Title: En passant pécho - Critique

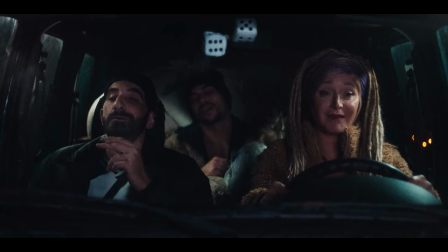(4:09)
Ils auraient dû faire comme Edouard Baird dans À quoi bon ? Ça devient un film dans le film en plein milieu, point barre. La faute aussi à une interprétation qui est soit sans relief, soit totalement exagérée, et même parfois les deux.
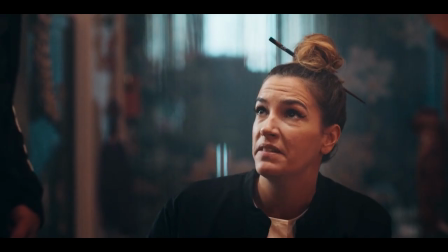(4:17)
Franchement, Vincent Desagna, que l'on retrouvait déjà dans La Beuse, et Charlotte Gabris semblent tous deux moins concernés que chez Philippe Lachaud,
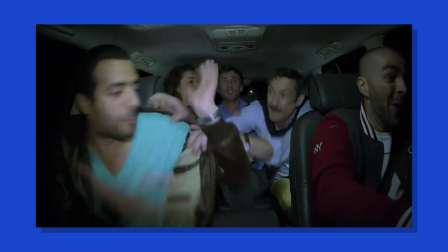(4:23)
auquel ils sont habitués, et plus à leur aise sans doute parce que les séquences et les personnages sont mieux écrits.
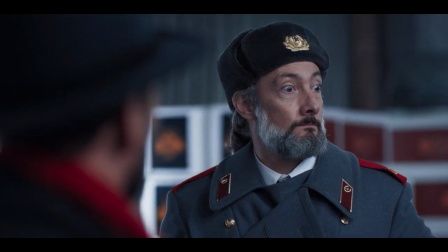(4:28)
C'est tellement paresseux que dans le dernier acte, Desagna doit se faire passer pour un dictateur russe.
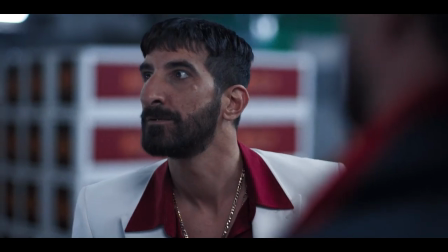(4:32)
Et il invente un dialecte qui est exactement le même que celui des Bratislava Boys.
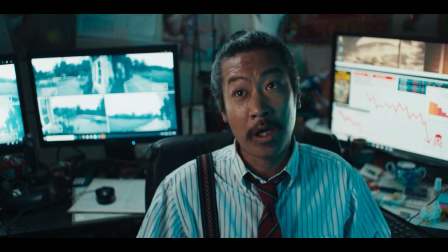(4:41) ta Bourgogne.
Fred Testo et Bounaïmin en font des kilotonnes sans aucune nuance, et même si je les adore, leur jeu devient vite relou et arrache rarement un sourire.
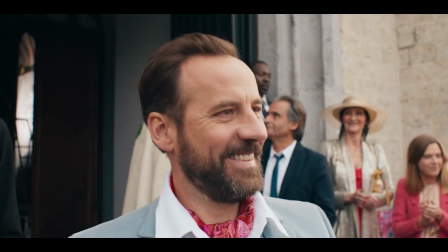(4:50)
Ce qui m'attriste particulièrement pour Fred Testo, qui fait partie du top 10 des hommes qui me font le plus rire en France, sauf que là, il est en roue libre totale, sans aucun contrôle.
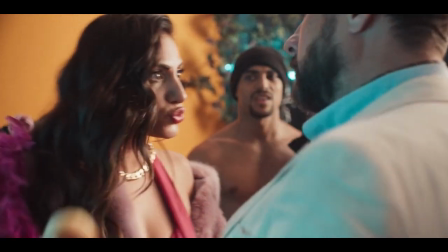(4:58)
Il a deux émotions à jouer, l'énervement et la peur face à sa femme, le tout sans épaisseur ni autre ancrage émotionnel.
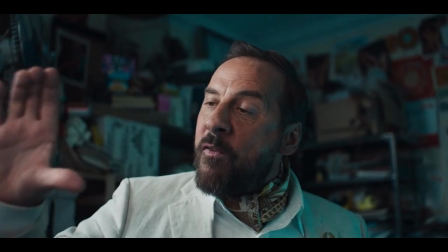(5:03)
Ce qui fait qu'on n'exprime pas d'attachement ni de rejet envers lui.
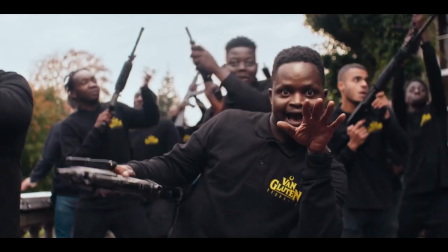(5:06)
Julie Ferrier est transparente, les guests sont trop expédiés et viennent vraiment faire un coucou sans aucune logique, ils apparaissent dans le champ sans prévenir et repartent de la même manière.
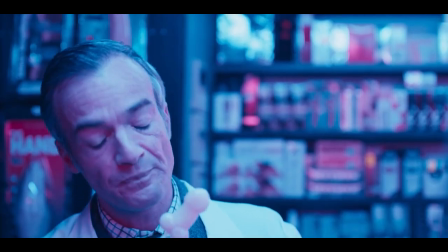(5:14)
À l'image de Jonathan Lambert qui a 4 lignes de dialogue trouvant leur point d'orgue lors de sa dernière réplique fleurie.
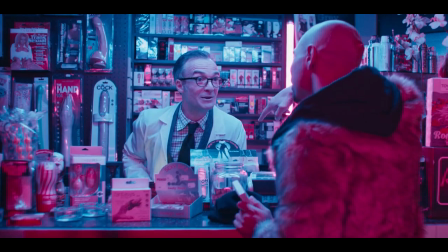(5:19) Ça veut dire que je pourrais poser mes couilles sur ton front ?
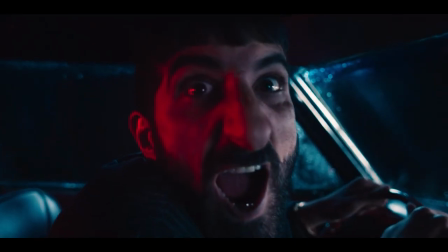(5:21)
Quant à Eddie Bouchnafa qui joue Eddie, il est moins actif que dans la série, se contentant de brailler comme les autres, avec toujours le même ton et peu de répliques et de délires convaincants le concernant.
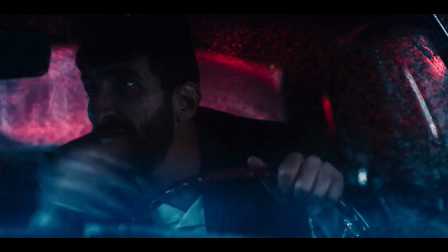(5:28)
Son personnage s'y prend tellement comme un manche qu'inévitablement les embrouilles arrivent.
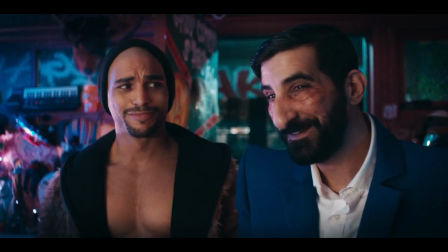(5:32)
C'est donc là que le bas blesse, les scénaristes se sont trop focalisés sur la débilité des deux protagonistes et ont décidé que ça pouvait suffire à créer des situations.
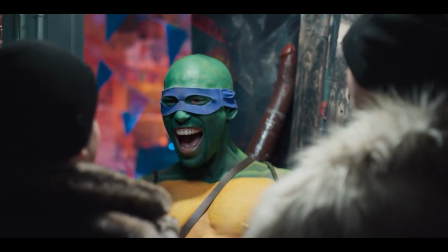(5:39)
Reste Cockman qui est sans doute celui avec le plus d'épaisseur, devant beaucoup à son acteur Nassim Ahmed, il se révèle tour à tour touchant,
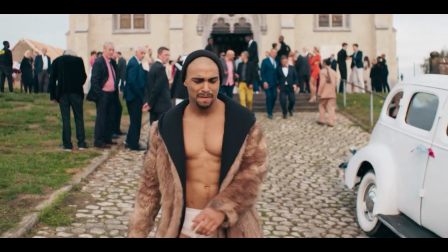(5:45)
énervant, amusant et assez sensible, même si encore une fois le film s'arrête sur de possibles pistes narratives intéressantes,
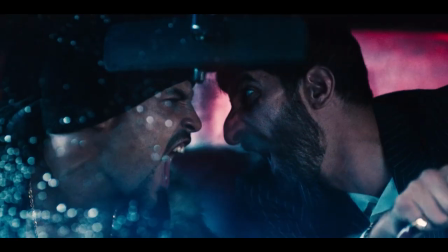(5:50)
comme par exemple cette scène de dispute qui se dirige vers l'émotion mais se stoppe net pour rappeler que l'on est dans une comédie et qu'on n'a pas le temps pour ces choses-là.
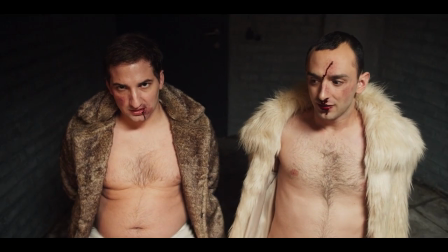(5:57)
On pourra aussi relever la présence savoureuse de Benjamin Tranier et Hugues Jourdain qui se glissent dans la peau de dealers à la ramasse victimisés par Cockman,
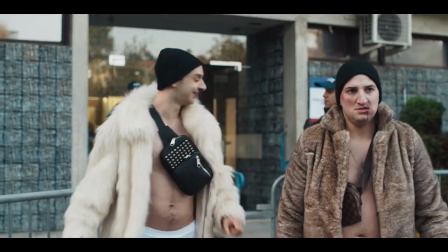(6:05)
qui sont les seuls à ne pas cabotiner finalement. Malheureusement, leur rôle manque d'épaisseur et comme on ne sait pas quoi en faire, on les tabasse, ça passera.
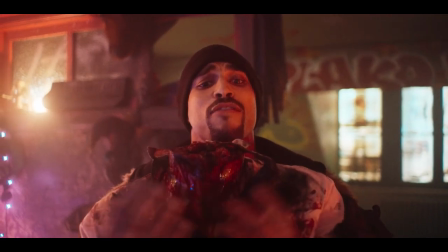(6:11)
Ce n'est pas parce que c'est dystopique et totalement imagé que c'est percutant, il faut avoir la logique dans le n'importe quoi.
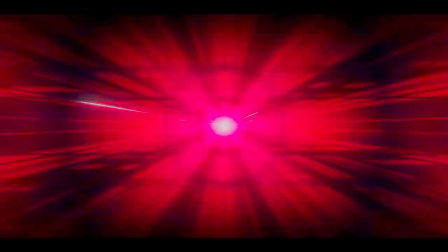(6:16)
Côté réalisation, par exemple, c'est loin d'être dégueu, ça regorge d'idées abouties et bien trouvées, des éclairages où les couleurs pètent dans des effets de clips volontaires et un montage parfois ciselé afin d'embellir le gag.
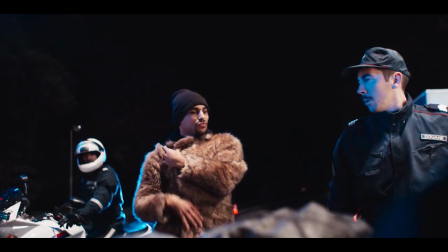(6:25)
Malheureusement, c'est rare et la mise en scène se distingue guère d'un long sketch du studio Beagle, par exemple, avec plus de moyens qu'en temps normal, mais sans que l'on ne sente constamment l'apport du cinéma,
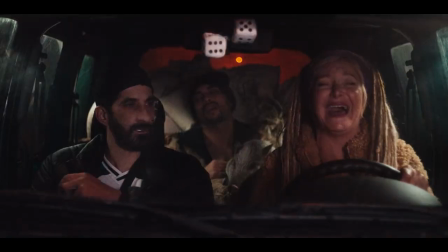(6:33)
et on se dit que l'on est bien dans un projet destiné aux plateformes de streaming.
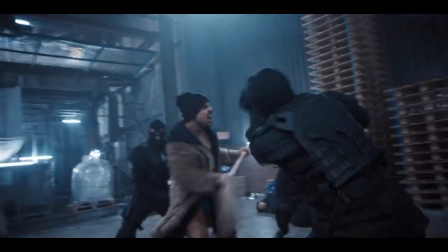(6:36)
Heureusement, la scène finale du hangar sauve la mise en étant dynamique, bien chorégraphiée et dans laquelle les combats sont filmés avec talent.
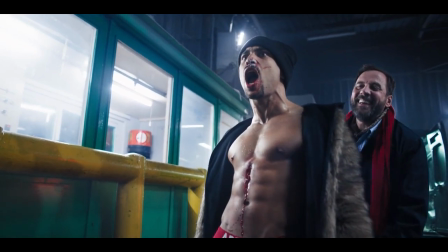(6:42)
C'est enlevé, drôle dans l'action, et lorsque Cockman est grièvement blessé, un gag est créé pour démontrer que ça n'a aucune importance ni aucune espèce d'incidence sur la suite.
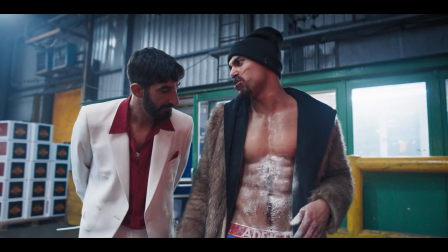(6:50)
C'est normal en gros.
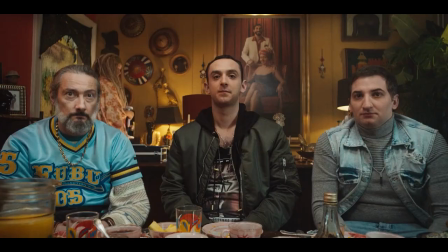(6:51)
Et c'est le ton qui aurait dû être adopté tout du long, alors qu'au lieu de ça, il préfère surligner chaque incident, réduire à néant le parcours psychologique des personnages, qui sont tous attirés par l'argent et le profit,
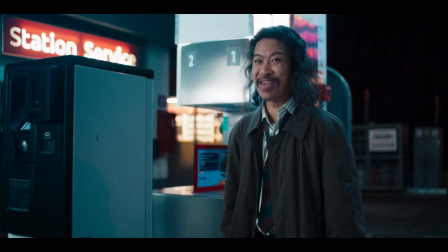(7:00)
les deux seuls vecteurs rendant les deux principaux retournements de situation finaux ridicules, parce que attendus ou mal branlés, faisant au passage passer les femmes pour des vénales hystériques.
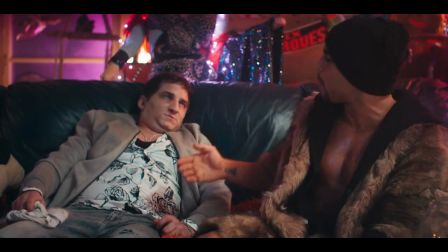(7:08)
Classe. La photographie terne, mais qui se croit tout droit sortie d'une BD, la direction artistique bâclée,
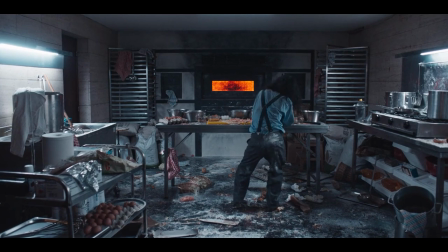(7:12)
surtout à cause de décors sans âme conçus pour la plupart en studio, et les effets spéciaux criards et trop visibles n'arrangent rien.
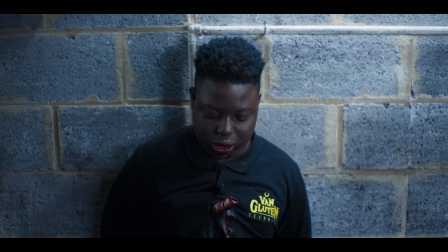(7:18)
Et au final, ce sont les maquillages effets spéciaux qui retiennent notre attention, parce qu'ils sont soignés et réalistes, accentuant l'effet comique.
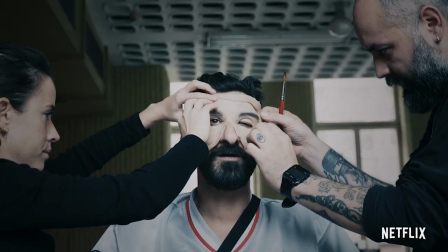(7:23)
Ils sont signés par le talentueux Olivier Afonso et toute son équipe, mais ils ont quand même trouvé le moyen d'écorcher son nom, les cons.
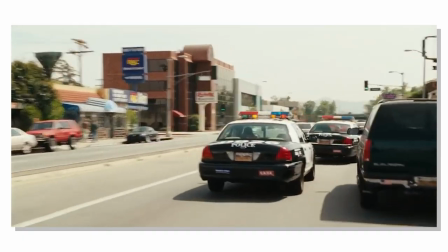(7:29)
Bref, en passant pécho, se regarde difficilement jusqu'au bout, même foncedé, alors qu'une stoner comédie de ce type, comme le désopilant DR Express, se doit de provoquer l'euphorie et l'hilarité constamment.
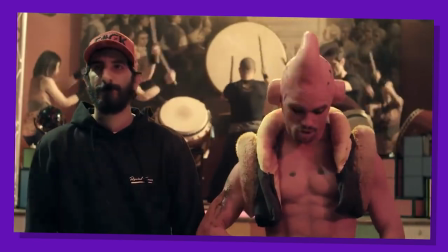(7:38)
En se recentrant trop sur son nombril et sur ce qu'il a établi sur YouTube, il ne parle à personne et ne raconte absolument rien.
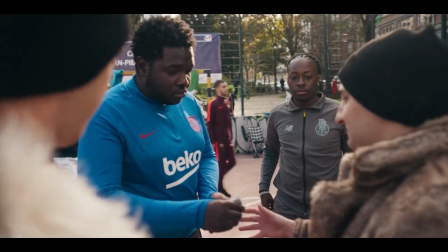(7:43)
Il aurait fallu plus de maîtrise et de rigueur globale pour que le rendu soit autre chose qu'une suite de sketchs décousus, et c'est un « on aurait pu » qui s'est transformé en « pas sûr qu'on aurait dû ». Je crois que vous avez compris,
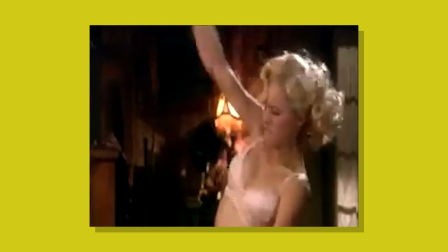(7:52)
vous pouvez largement vous passer d'en passant pécho, même sur Netflix. En attendant, je ne vous dis que deux mots pour un seul film en lien avec celui d'aujourd'hui, Reefer Madness.
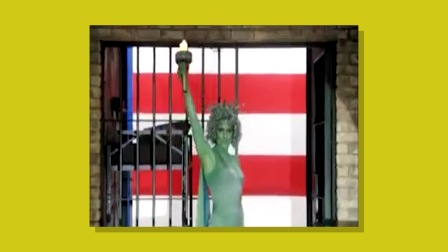(7:59)
Ne vous inquiétez pas, vous allez bientôt comprendre, on en parle prochainement dans un épisode des Outsider Movies.
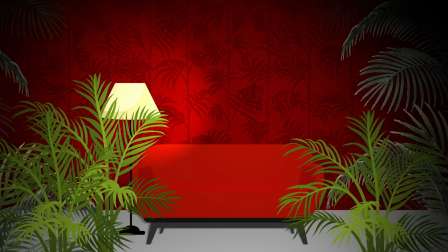(8:04)
N'oubliez pas de vous abonner, de liker et de commenter, ça fait toujours zizir, sur YouTube, Facebook et Instagram. A bientôt la famille Poutou et vive le cinéma.